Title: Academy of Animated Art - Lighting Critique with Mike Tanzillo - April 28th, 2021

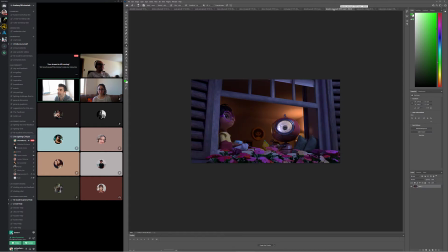[16:30]
Yeah, because I was wondering, because I was like, I thought we moved that lamp, but I guess I was like, oh, yeah. And in my head, I was like, maybe I missed that review, but I was like, I do the reviews. What am I talking about? I didn't miss it. Anyway, so the position looks a lot better. This is, I think overall, like the plants outside look so much better.
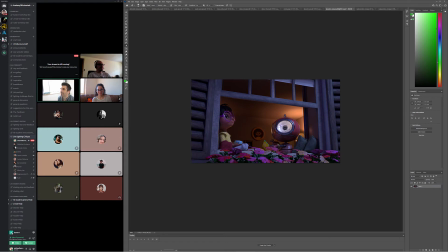[16:50]
You know, there's shaders on them and such. And I think now that we're really starting to kind of like see this in, and I like the darkness in there. My big note would be,
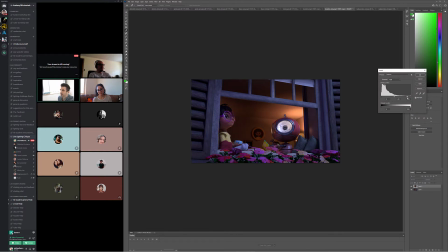[17:09]
I think we can push the brightness on the characters a little bit in their values right in here, because I think we can. I like the darkness that's behind them. I think we can push their bright values a little bit more. Let's see if I can take this down back here now.
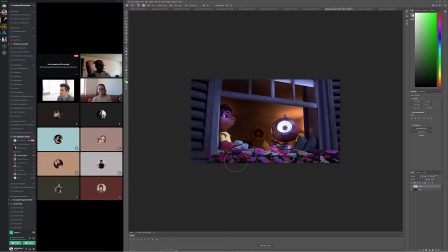[17:26]
Okay. Yeah. Right now this is a raw render. Yeah. I haven't done any comp, so I could do that in comp. For sure. Yeah. Just if you have them separate, or if you can cryptomat them or whatever. Yeah, just push them to be a little bit brighter.
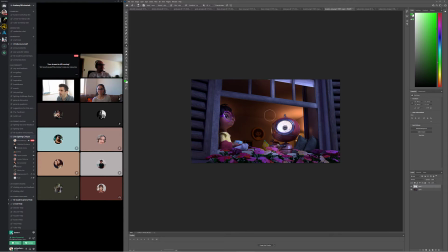[17:40]
His eye is not his eye quite that bright, but like their core values. And then for the robot, this could be a comp thing too.
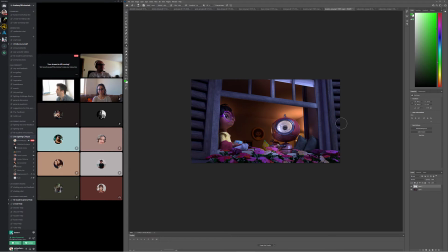[17:55]
The blue light that's hitting him is kind of graying him out a little bit. I would push him a little bit more towards his like hero red color. Okay. Just like more like in this region in here.
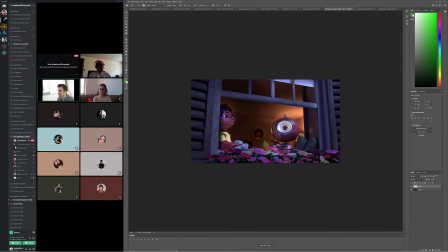[18:09]
It's just kind of, yeah. And I think that by punching up his red value, I think that'll be a little bit better. Okay. And if you can, just because I saw this in another one earlier this week that I thought was really good, if you want to add any like gobo lighting or just like maybe the
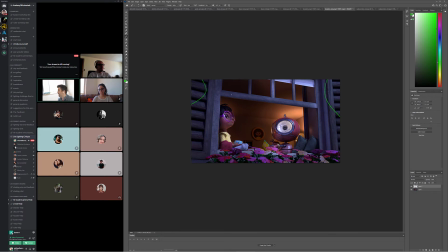[18:29]
indication that maybe there's something outside the window casting a shadow on here, could be a light blocker, could be a gobo. Whatever, just something to kind of like vary that light in there. That like really helps focus the eye on the characters as well. Okay, perfect. Cool. Thank you. Yeah, no problem. All right.
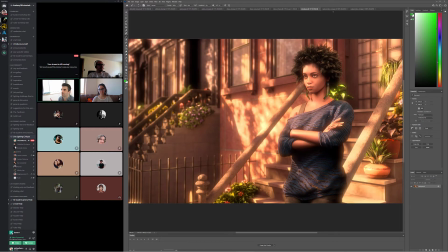[18:49]
And Kevin, I saw you posted in there as well, so I can look at that after we look at Raghavendra's.
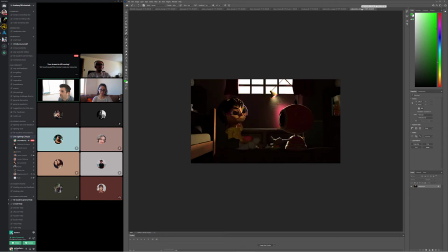[18:57]
All right, so this is the newer version. This is the old version. Characters. This is like the original with that light on in the background. The character lighting is looking a lot better. There's much more shaping, much more fall off, much more variation here. I think that's looking really good. The specular highlight on the robot is it's really pretty.
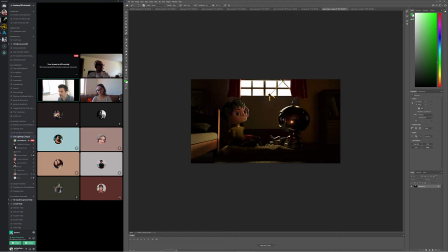[19:16]
It's much more intense, and the reflections are much more intense than what we've seen in some other ones. But I think that I think it's fine for this. I think it's kind of cool. Similar to what we just saw in the last one, I think we can take these characters
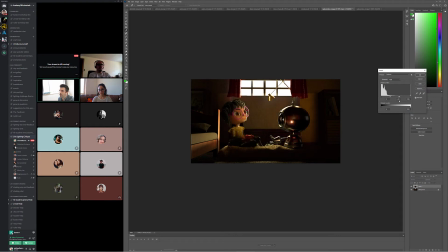[19:34]
and pump up their brightness a little more than everything else. Maybe that's probably too much, but
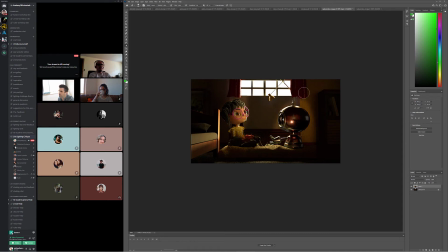[19:50]
like something along these lines. It's a little bit too much.
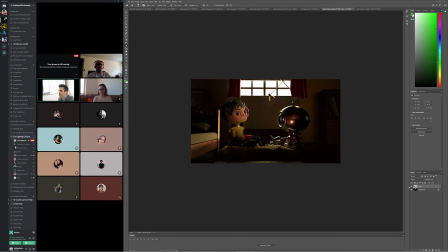[20:05]
Maybe somewhere in here, but because I think we can push their value a little bit outside of what would actually be happening in the scene to kind of get them to read a little bit more. And then, I wonder if the fill. Sorry about the siren.
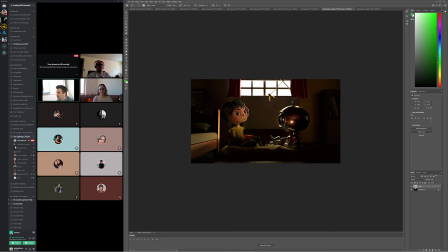[20:24]
I wonder if the fill on the character is a little bit too strong and a little bit too. It almost looks green. Let's just adjust her skin tone a little bit. Let's do it this way.
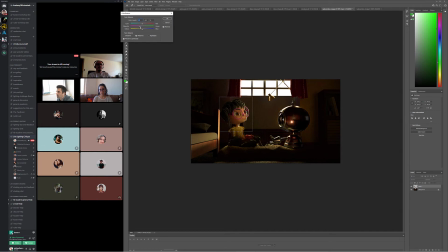[20:41]
So I'm wondering if we pull some of the green out of there. Yeah, then she starts to kind of warm up a little bit. So I'd pull a little bit of the green out of her, a little bit less in her frontal fill on this side of her face, and then try and play up the rim a little bit more.
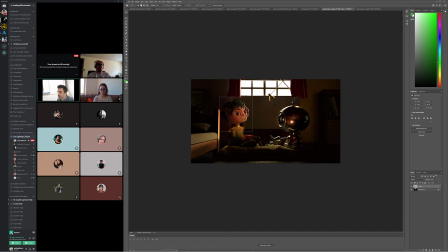[21:02]
But yeah, I think it's much big improvement over the early iteration. So really, really good job there.
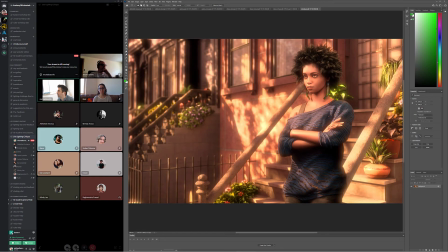[21:14]
All right, Kevin, let's take a look at first pass.
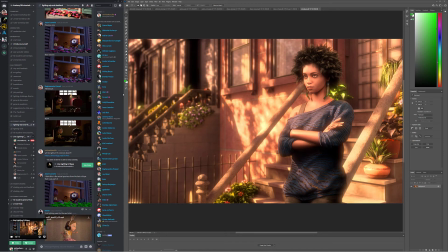[21:20]
You said this is first pass?
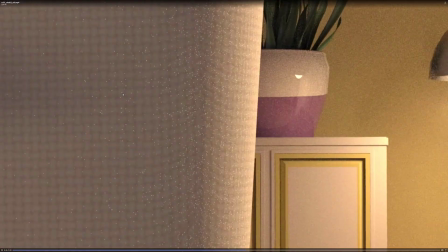[21:25]
Yeah, it's just a first pass. Yeah. Low res. Yeah, no, low res is totally fine.
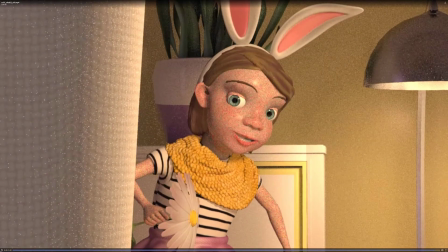[21:31]
I think that I think we want to darken this wall that she this wall that she walks past.
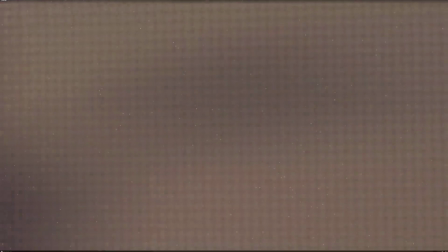[21:38]
Okay. I kept going back and forth about it. Yeah. And it's tough too because you have to kind of get it to match the surrounding shots.
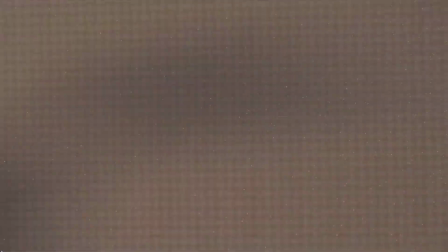[21:47]
So we'll just double check it against that. The previous scene, it's like, there's a bright light hitting it.
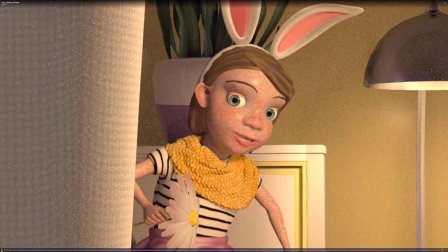[21:52]
So I was like, I don't know. Oh yeah. Huh. So I toned it down like a lot from what it is in the previous shot.
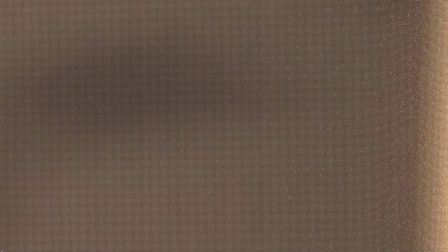[21:59]
Yeah. But I didn't know how much to really deviate from it. You know what?
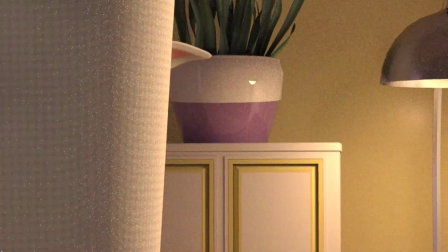[22:04]
We can put it out of focus too. That'll help. Okay.
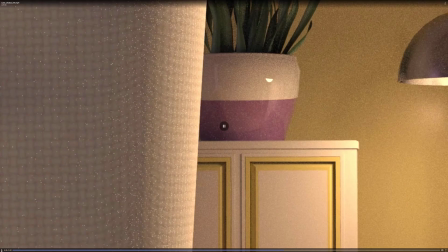[22:08]
And then just watch out for this specular highlight right here, because once she falls in front of that,
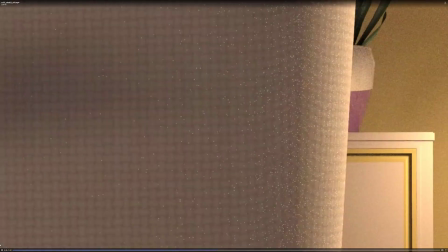[22:19]
it's just like there's something about it that like catches my eye as they come across. Okay. I think it's just the source.
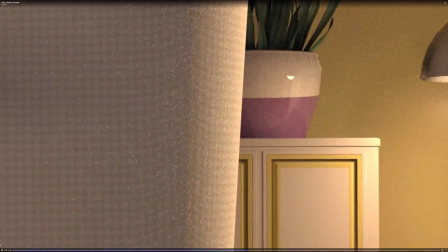[22:24]
I can move that up into the little and lamp then, thing a little higher.
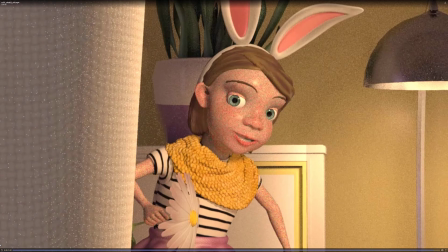[22:28]
And then for the lighting on her in here, I'm wondering if, because it's pretty frontal on her, and
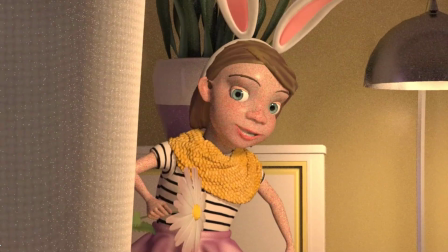[22:38]
we'll see. I wonder if. So we got the light coming in from this side.
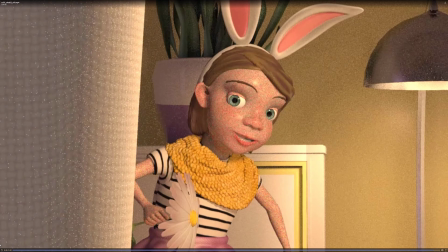[22:45]
I'm just wondering if like this light should play more of an influence on her as she gets closer to this side. Like there's like a stronger rim tying her to this one, and then this main light gets toned down a little bit. Okay. I think that would be the way I would play that one a little bit more. Okay, cool.
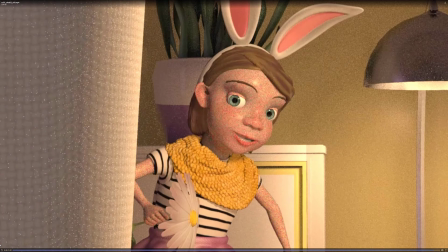[23:01]
Yeah, it's a good setup, and then once we get the depth of field in there, that'll make a big difference.
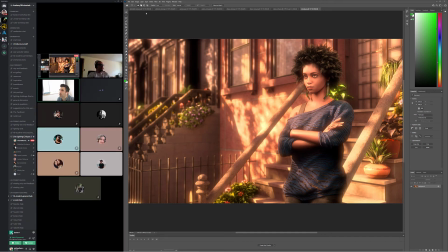[23:08]
Cool. All right, let us look through. We'll go through the rest of these in order.
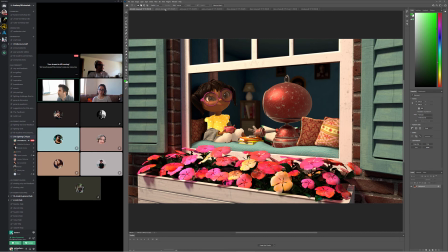[23:13]
Unless I'm missing... Oh, Abishek, you're here. Hi. Sorry. I'm sorry if I missed you earlier. And Diane is here. Oh, that worked out so well. Cool. Okay. All right, the previous version, this is the update. I like that it's brighter.
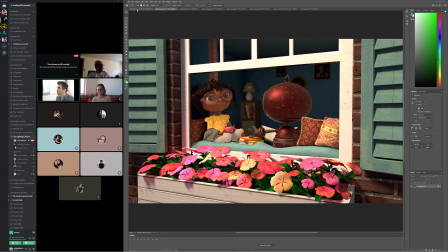[23:28]
I think that's warmer. We are getting to a point where her shirt's getting too bright again. So let's keep the face where it is and tone the shirt down. And then the same thing with the pants. The pants feel a little glowy.
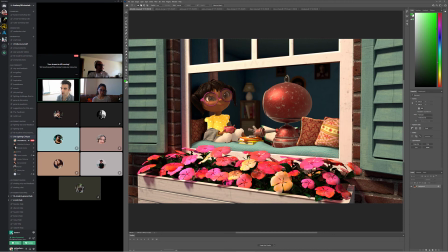[23:45]
Yeah, and then same thing if you can put a light blocker or maybe some gobo stuff around the window, I think that would be really helpful. And then... Mike, actually I tried putting gobos, but I don't know how to do it, that gobo light thing.
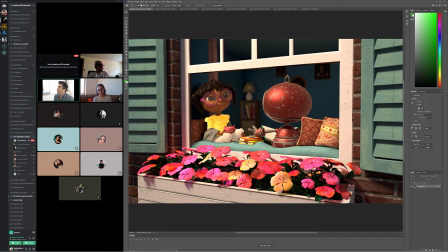[24:01]
Okay. We've got it in a few... we'll check the... Are you using Arnold by chance? Yeah, I'm using Arnold. Yeah, check the Arnold workshop. I've got some light blocker stuff in there, which is like the easiest way to do it. And then there's also, I think there's a gobo section in there too.
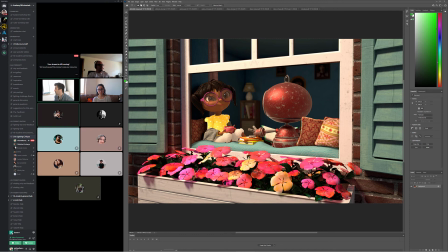[24:20]
I would check that class first. That'll have the info for you. And if you still have questions, let me know. Actually, I try to manage the gobo thing. Mm-hmm. Okay, but I don't know how to render out and use it in Nuke. I'm not able to do that thing.
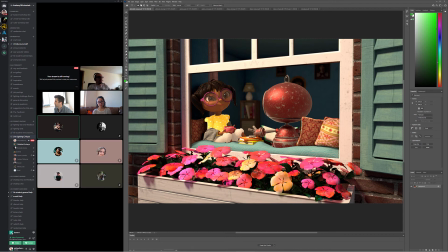[24:33]
I know how to use the gobo plane and add the gobo lights and that all stuff. But I don't know how to use that fast. Oh, okay. Just for tomorrow, so you have a render of a gobo light already? Yeah, I have.